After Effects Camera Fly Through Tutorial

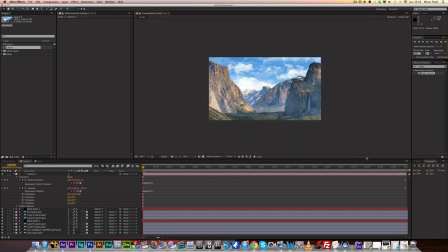2243s
So let's have a look and see how that looks. What you could do is go into the wiggle of the X rotation, the Y rotation, the Z rotation, because I mean all those positions will move as well, but
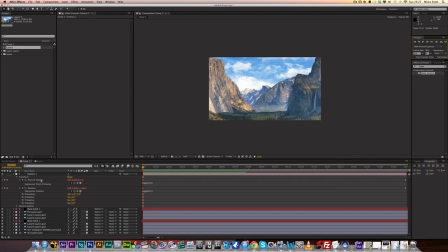2259s
wiggling the point of interest would automatically rotate the camera. So let's say the point of interest moved from here to like boof down here, somewhere like ridiculous. The camera automatically rotates towards that point. So you don't really need to do that, do you?
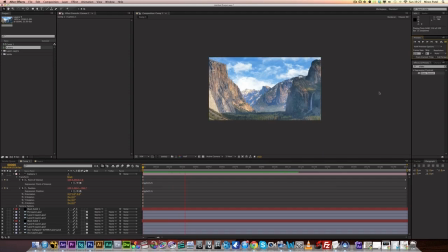2277s
No. No, you don't. Let's have a look at that. Ah, okay, right. So can you see that? Can you see that slight little jitter that you have?
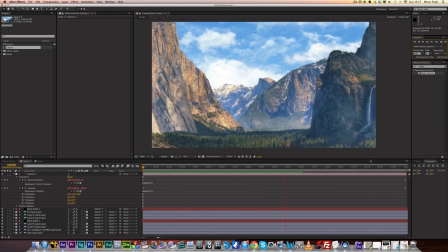2292s
If you look at the sides and at the edges, you can tell that there's slight little motion, that the camera's like wobbling a little bit, and it kind of sells the effect a lot more, as if you're really flying through that in real life.
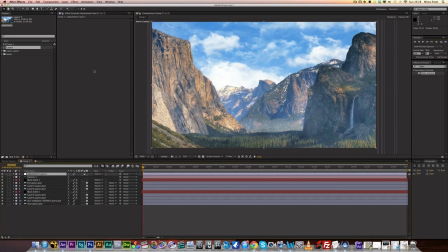2309s
I'm gonna finish this off by just adding a little adjustment layer and doing some color correction. So just gonna throw in the curves there, darken it up. One last thing, another thing.
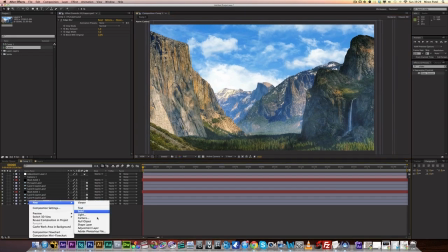2326s
I'm gonna add another adjustment layer,
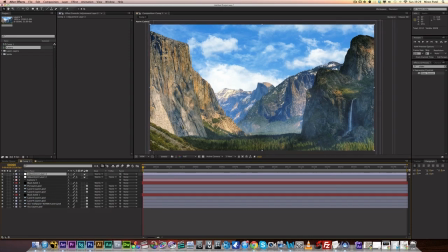2329s
and now don't forget we've used images here, and if I render this out as it is, you're just gonna have flat images that have obviously not been filmed. Now to make it look like it's been filmed, we can add
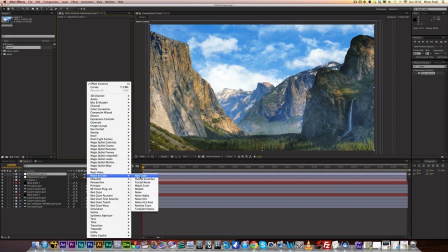2349s
stuff like noise and grain. So what I'm going to do is just click on noise.
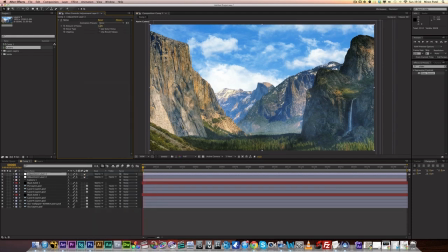2357s
I'm going to set that to 1. No, I'm going to set that to 2. There we go. Turn it on and off, and you can see just tiny little bits. In fact, you know what? I'm going to set that to 3. There we go. And I'm going to click off the use color noise. I just want black and white noise.
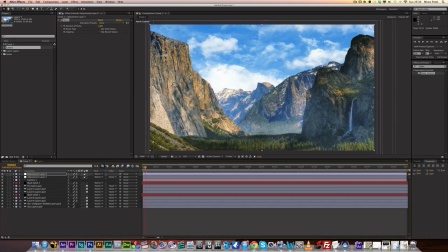2375s
And if you go through this a little bit, let me just render a couple frames. You might be able to tell, I'm not sure if you can tell, like on your screen, because this is being rendered out and uploaded obviously, but you can see, especially here in this dark area,
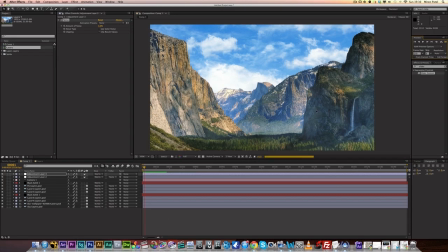2392s
like there's noise. There's the only way I could describe it. Like instead of being clean, it's a little bit jumpy on each pixel, right? So if I play that back, can you see that? It's very tiny amount of difference.
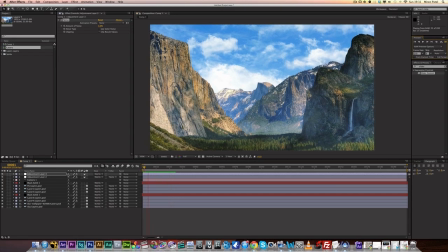2409s
but it sells the effect a lot better. If I just put that there, and now you can see, like, if you can see a little bit of jumpiness in this little shadow area, right? If I turn the layer off and then back on, can you see?
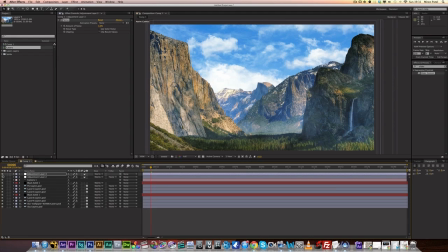2429s
It's clean here now, and turn it back on, and you can see a little bit of dirt, basically.
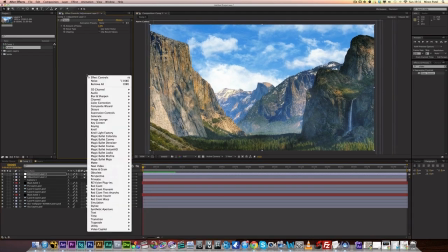2438s
So yeah, that's your noise. You can add grain as well, if you want to.
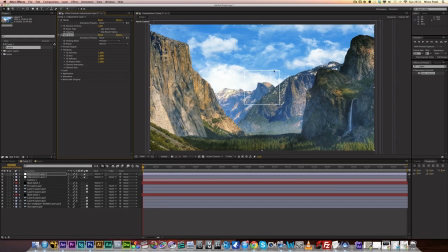2445s
Add grain. We've got a little box here to show you what it's going to look like. See, it looks horrible, as if it's filmed on a rubbish camera. So sometimes you don't want to use it, but let's 0.3.
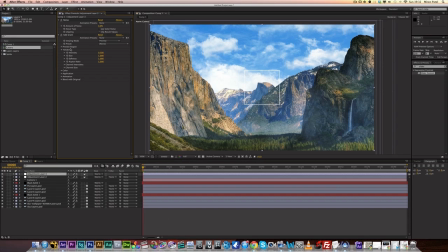2462s
Let's turn the intensity down a bit. It's like hardly noticeable. So let's just set that to final output. Turn it off. Turn it back on. Can't really tell.
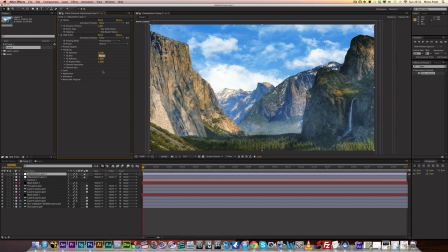2478s
Let's put it on 0.4, and let's set the size down to 0.7.